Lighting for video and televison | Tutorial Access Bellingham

I never do that. To the best of my recollection, I can't remember doing that. I always take the available light and start to work with that.
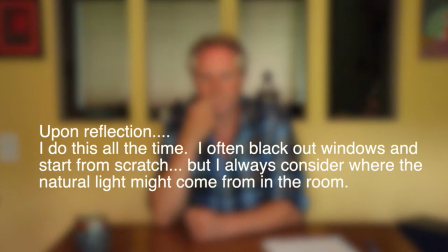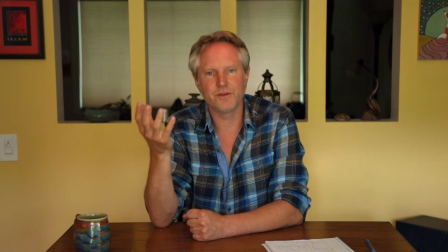520s
So in this case, what I want to do is just simply get a little more light onto this image.
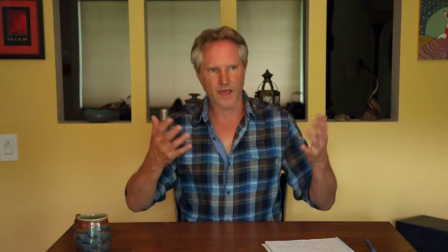526s
I'm not going to try to change it. I just want to add a little light and see what happens.
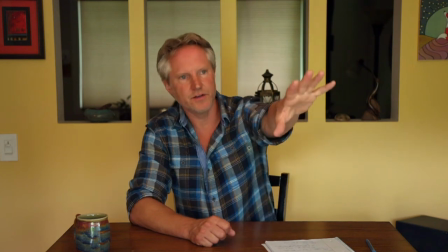531s
So I'm going to take a light and put it right over here just to add to what these open windows are doing.
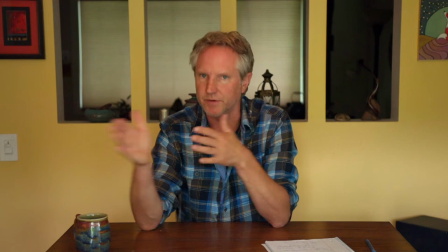540s
I'm not going to put it on this side, otherwise I'll be in competition. I'll have light coming from both ways and it'll just sort of flatten the image.
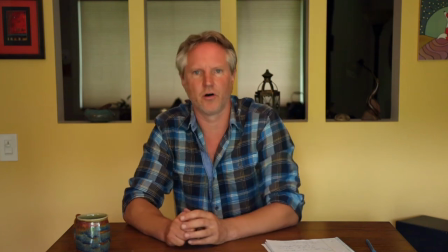548s
I just want to add a little bit, I want to enhance what's already there. So let's give this a shot, let's see what happens.
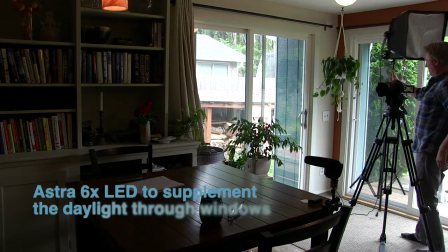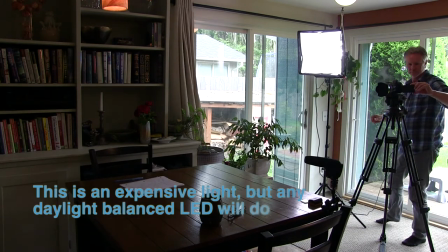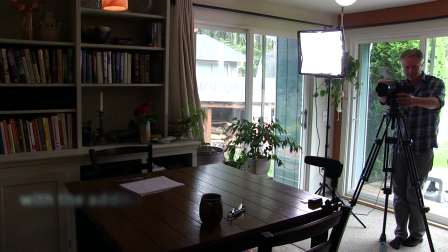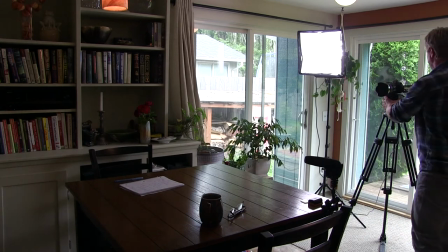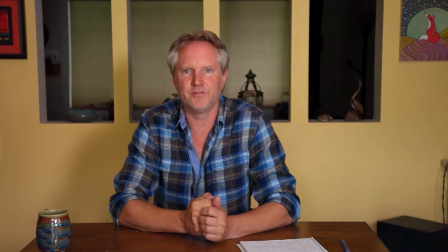575s
All right, so I haven't changed the light as much as I've just added a little something to it.
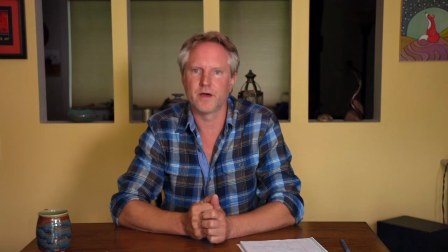581s
And I won't know if it works better until I take a closer look at this image,
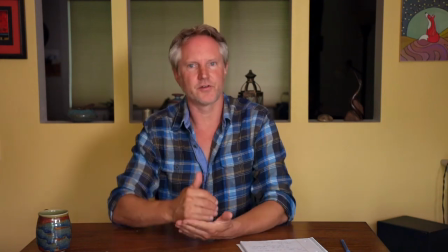586s
but I'm going to guess that because I had to turn the ISO down a little bit, I'll have a slightly cleaner image,
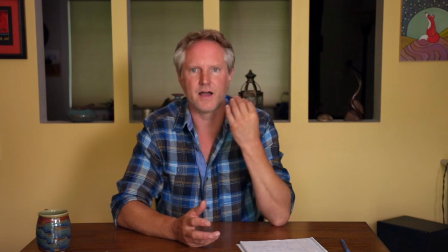594s
and that just having a little extra light into the eyes and from one side will add a little, just a touch of interest to it.
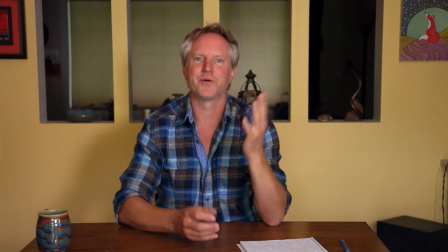604s
We'll see what happens when I start editing.
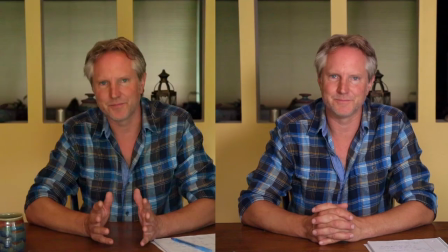So that is basically the heart of what I wanted to share with you. That understand the story, understand the idea and the concept, and then you don't need big lights. You don't need any fancy equipment, you can but always be thinking about lighting. How does the light affect the mood of the image? There's one other really important note before we move on and that is although we're talking about light, I really put light, light is a few rungs down on the ladder of importance. words. If I walk into a location and I need audio, audio is the first thing I pay attention to. Sound is so important and it's so difficult to fix. If there is a big generator humming or if there's machinery going or if there's someone chainsawing in the background, that stuff stands out like crazy and it cannot be fixed or it's really difficult to fix. So the first thing I do when I walk onto a location then is I listen for sound. The second thing is just the design of the location. If there is something really cool I can point my camera at that helps tell the story, that is the second thing I'll look for. So if I'm working with a welder and I walk in to the shop and there's a lot of people welding and pounding things, I have to find another location. But if the shop is quiet, then I can find a way to use my camera to make sure there's some interesting equipment or something like that in the background. Even if the lighting isn't perfect, I'll choose the cool equipment because that is what really tells the story. And then hopefully I can bring in maybe one light, maybe two lights and enhance the image. But even if there is, even if I don't bring lights, I'll still choose having something in the background that really helps tell the story. And then finally, the final part of that is the lighting. Is there a way I can manipulate this image a little bit, move the person forward, move the camera somewhere to make the most out of that available light? So that is really the hierarchy of what I look for when I go on a location. I'm looking for good sound, cool looking location, and how do I use the available light to my advantage. So that is, that's the whole, that's it. That's the whole thing. But what I want to do now is to play a little bit. I want to see if I can make this shot even more interesting. I want to see if I can, you know, maybe I'll try adding a little hair light here, maybe I'll try adding something in the background, see if that can improve the shot, or maybe I'll even try moving to a totally different angle and try something a little dramatic and see if it works for what we're doing. I don't know what's going to happen. I'm going to invite you to come along this journey with me, and we'll just play with lighting a little bit and see what happens. this is not unusual. This is often how I figure things out is I just add a light, take away a light, play a little bit, and finally come up with something that works for the story and for the idea that I'm trying to convey. Again, it's all about the story. All right, let me get some lights and let's see what happens.
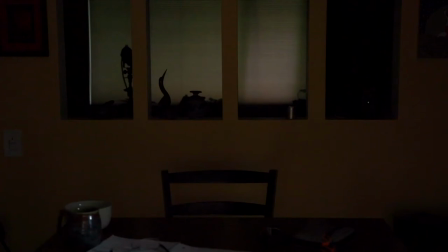862s
Alright, the first thing I want to do is pop on a little backlight.
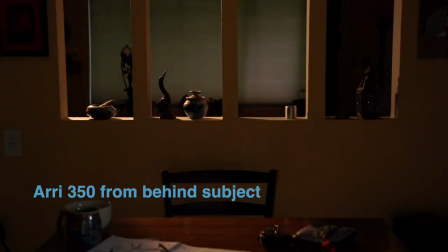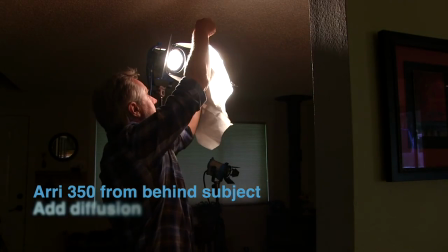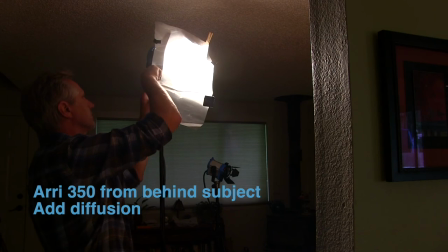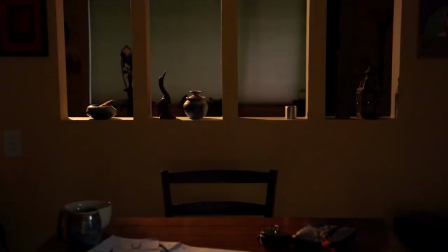883s
I'm going to create something that creates a little interest in that, in the sculptures and the art here,
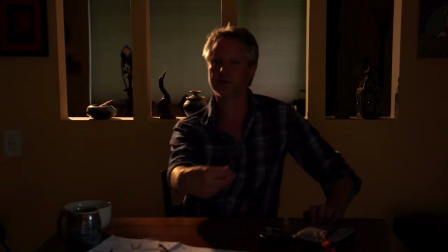891s
and hopefully hits me just on the side of the face a little bit. Alright?
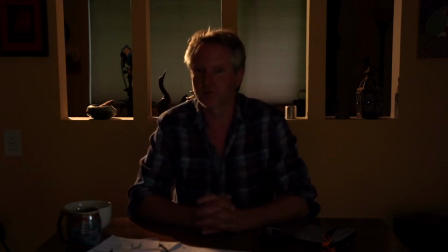897s
So that's a totally different look. That is just one backlight right behind me. It's an Aerie 350, I believe, yeah, Aerie 350, and it has some diffusion on it.
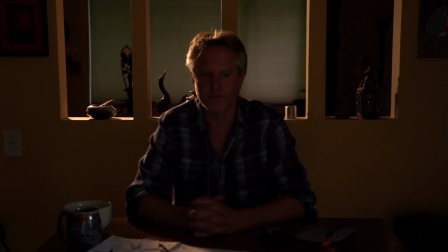914s
I often use diffusion if I'm going to hit someone with a hair light or something. I just don't like the light super ultra, ultra hard. So that's where I'll start.
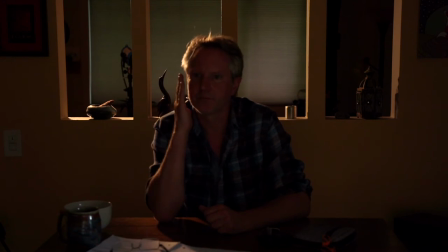930s
And now as I'm looking at this, I think a little light to this side of the face. I've also closed the curtains down. Just again, we're going to try to create a little more drama and see what happens.
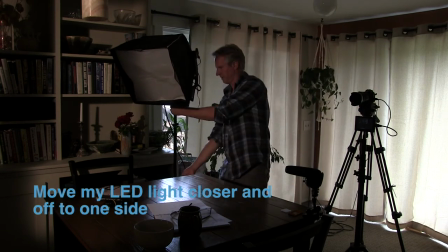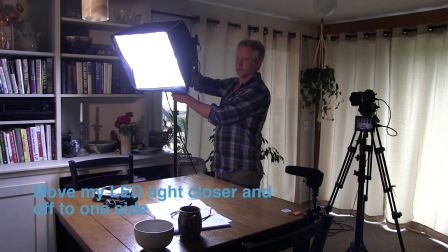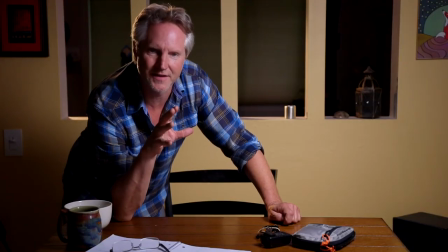957s
This is why I often advocate for available
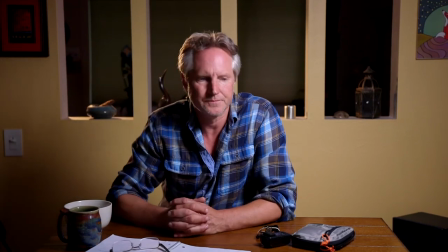962s
light and just
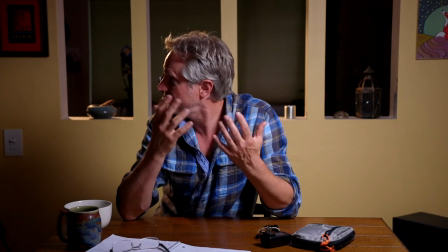968s
using what you have. because as soon as you get a couple of lights going,
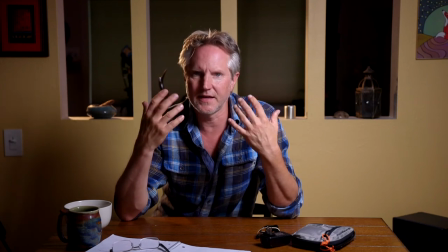972s
I should have a stand-in here, because I can look at the monitor and I think it looks good,
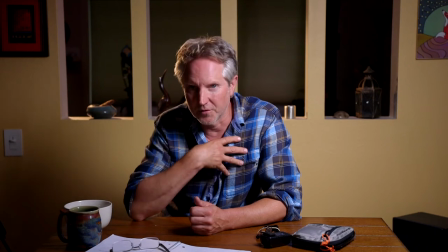980s
but I need to be able to go make adjustments with someone sitting here so I can really see what's happening.